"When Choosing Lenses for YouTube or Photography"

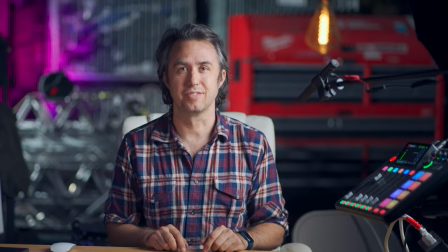[0:00]
Two hundred eighty five. Two hundred eighty five. And this is 24 and in all three of these shots I haven't moved my desk. There are three main things that different lenses will change about what's happening in a shot when you're shooting video or photos of a person. The shape of their face, the zoom of the background, and the amount of blurriness in the background as well. The plane of focus. I'm going to show you how I use those three things to compose a shot depending on the size of the space and what's behind the subject in it. Thing one, different lenses will change the shape of your subjects face like literally change what their face looks like and it's really not that subtle either this is camille we work together and in all of the following pictures camille is standing in the same position and in the same spot she doesn't move
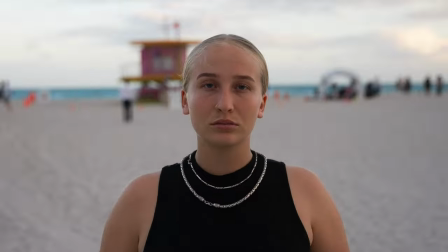[0:39]
at all her feet are planted to take this photo set i would take a picture swap lenses and then i would step back to reframe her body the same size in the shop with a different lens but what's happening to her face and the background is basically what i'm talking about here the
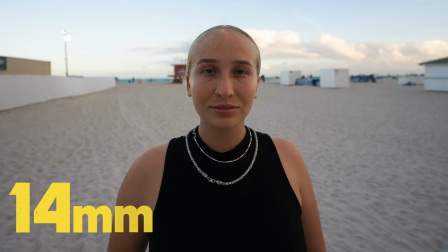[0:51]
difference of how camille's face appears on camera between 14mm and 600mm, she might as well be a different person.
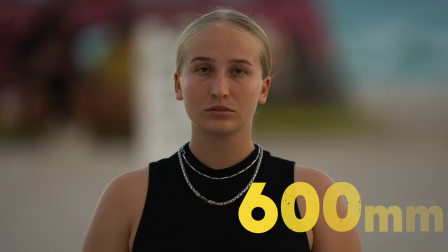[0:58]
14, 600. 14, 600. Look at how bulged out the middle of her face looks at 14.
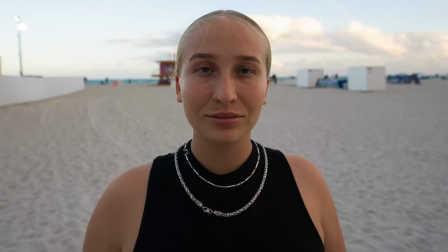[1:04]
Look at how rounded her shoulders look. Look at how her hair is kind of pulled back, how her ears are pulled back. When you keep someone's face the same size in the frame but use a different lens to shoot, their face will look progressively flatter the longer you go in focal length. You'll have to back up. You, the cameraman, have to back up for each individual picture, but the subject will stay the same place. This effect is present all throughout the range of lenses.
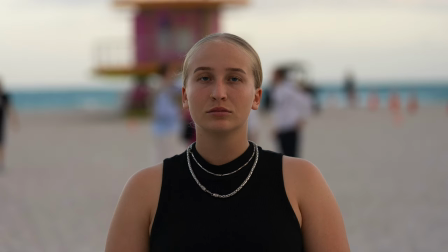[1:26]
Camille's face will appear flatter at 100mm than it does at 50mm, although that difference is much more subtle than from 14 to 600.
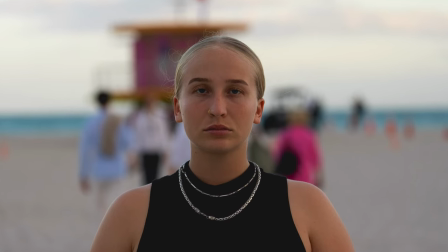[1:33]
While I generally think 85mm is the ultimate focal length for human faces, depending on someone's particular face they could benefit from being a little more flattened or a little more rounded out. It's good to experiment with a few different lenses with the new person in a new environment if you're going to be shooting like a portrait or an interview.
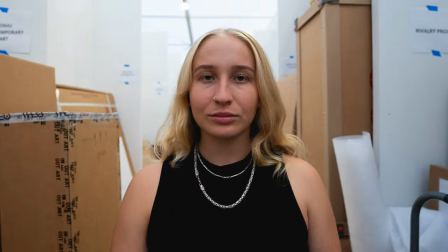[1:48]
Here's another set of Camille indoors.
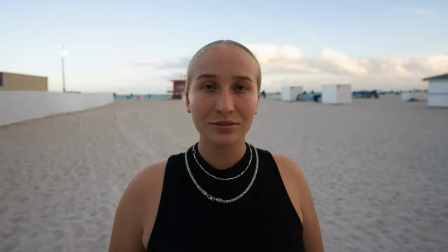[1:50]
Both of these sets of pictures do a great job to illustrate the second thing that swapping your lens and moving around a little bit will do, and that's to pull the background towards your subject. You can completely control the size of the objects that are behind them, even without them having to get closer to those objects. So again, she isn't moving at all in any of these pictures. The background is just as far away from her here as it is here, but you can see as the lenses get longer and longer,
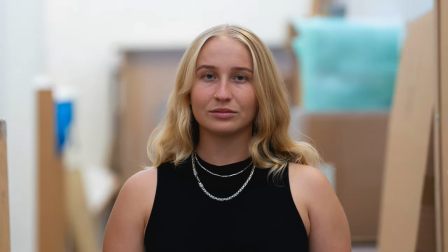[2:12]
the wall dividers and the boxes on the back wall just keep zooming in.
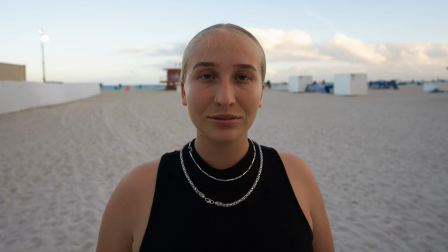[2:16]
And if we go back to the beach, that lifeguard stand is basically the size of her ear on the first photo, but as we progress through the photos, by the end you can't even see half of it.
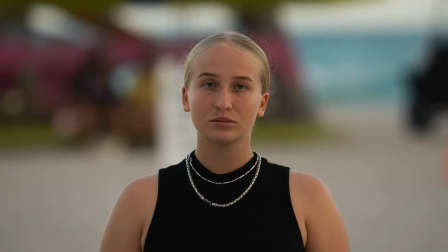[2:24]
It takes up the entire background. So I use both of these effects of different lengths of lenses to make decisions about how I'm going to set up a shot in any new environment.
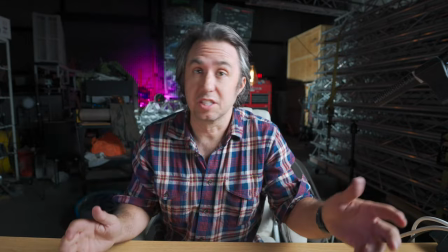[2:32]
Like this shot, for example. Me at my desk. I'm in a warehouse. This place is pretty big and very cluttered with industrial crap.
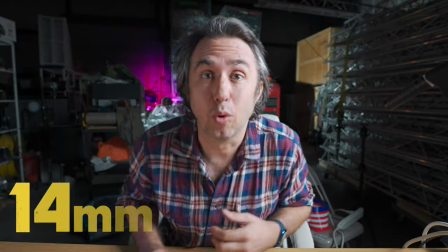[2:38]
So first off, I know I don't want a super wide lens like this. For one, I don't like the way my face looks in it, but also this is just an enormous distraction.
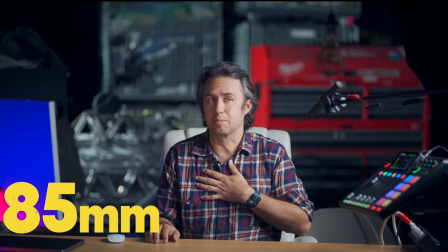[2:45]
All this stuff back here. I do like the industrial look but I like to curate more of what you can see back behind me.
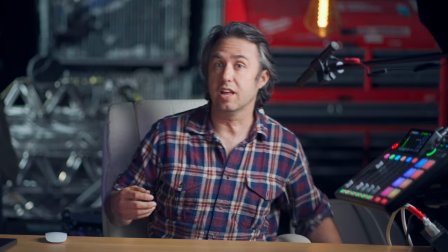[2:51]
That way I can make better use of things like practical lights or setting highlights on some different things back
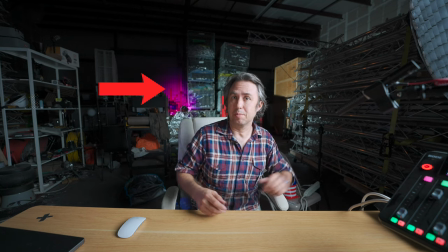[2:56]
there without having to have like 20 lights back there because just one only fills this tiny little bit of the screen.
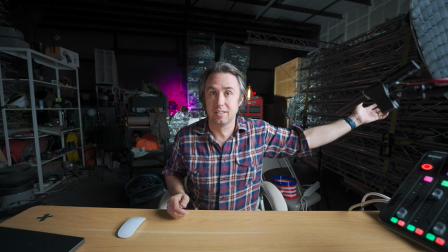[3:02]
If I want effects I'd have to put them all over the place. Focus your attention on just that red tool chest back there.
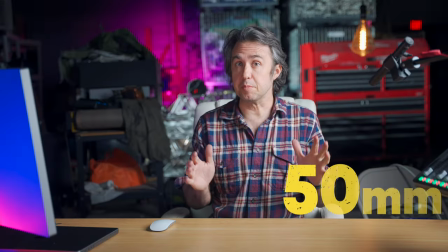[3:07]
At 24 millimeters that thing is in the shot but it's pretty small. At 50 millimeters you see it's more prominent but still not like a primary part of the shot.
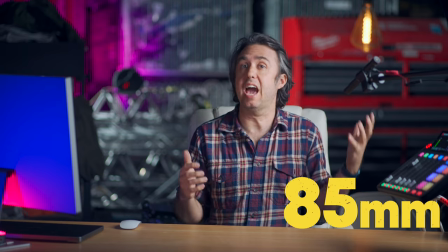[3:15]
When we move to the 85, the tool chest back there is basically half of the background and the color of it starts to define the shot.
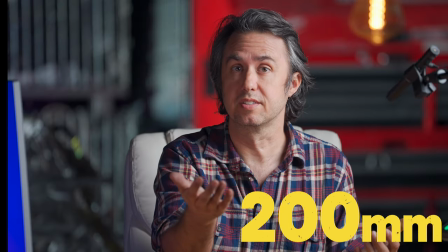[3:21]
And if I was to be a little ridiculous and shoot videos at 200 millimeters, the camera is now basically 40 feet away from me, the other side of the warehouse,
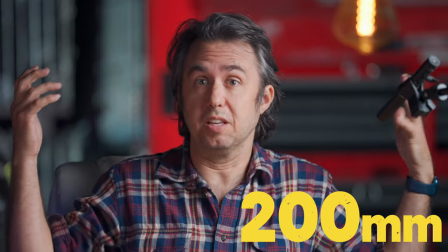[3:29]
but zoomed way in and that causes the tool chest to essentially fill the entire screen but also at the same time turn into
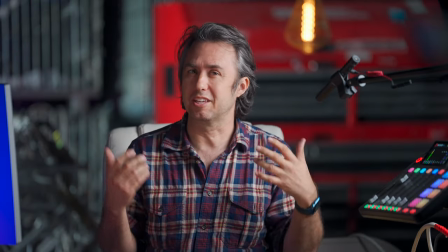[3:35]
like a color blob that doesn't necessarily even really communicate what it is. And that can be a good thing.
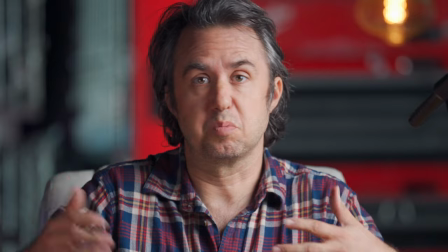[3:40]
If you want there to be no focus on the background at all, you can use this to just make it sort of mushy colored shapes rather than a defined environment.
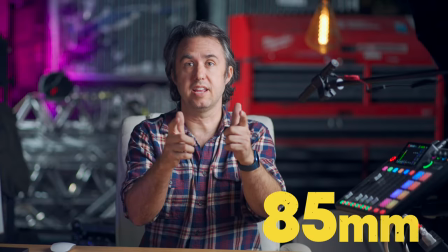[3:48]
But again, this is at 200 millimeters. This is at 85. 285.
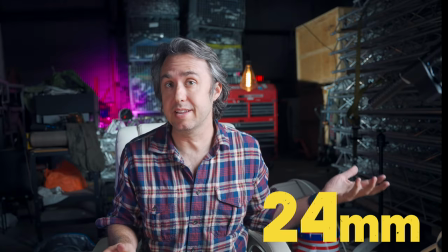[3:54]
285. And this is 24. And in all three of these shots, I haven't moved my desk. I haven't changed where I'm sitting, but the background is so wildly different.
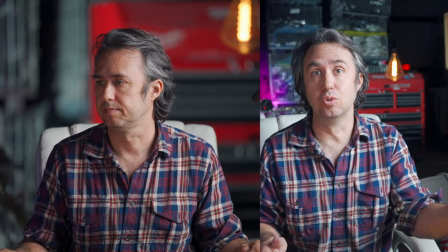[4:01]
You could say it's just two completely different sets.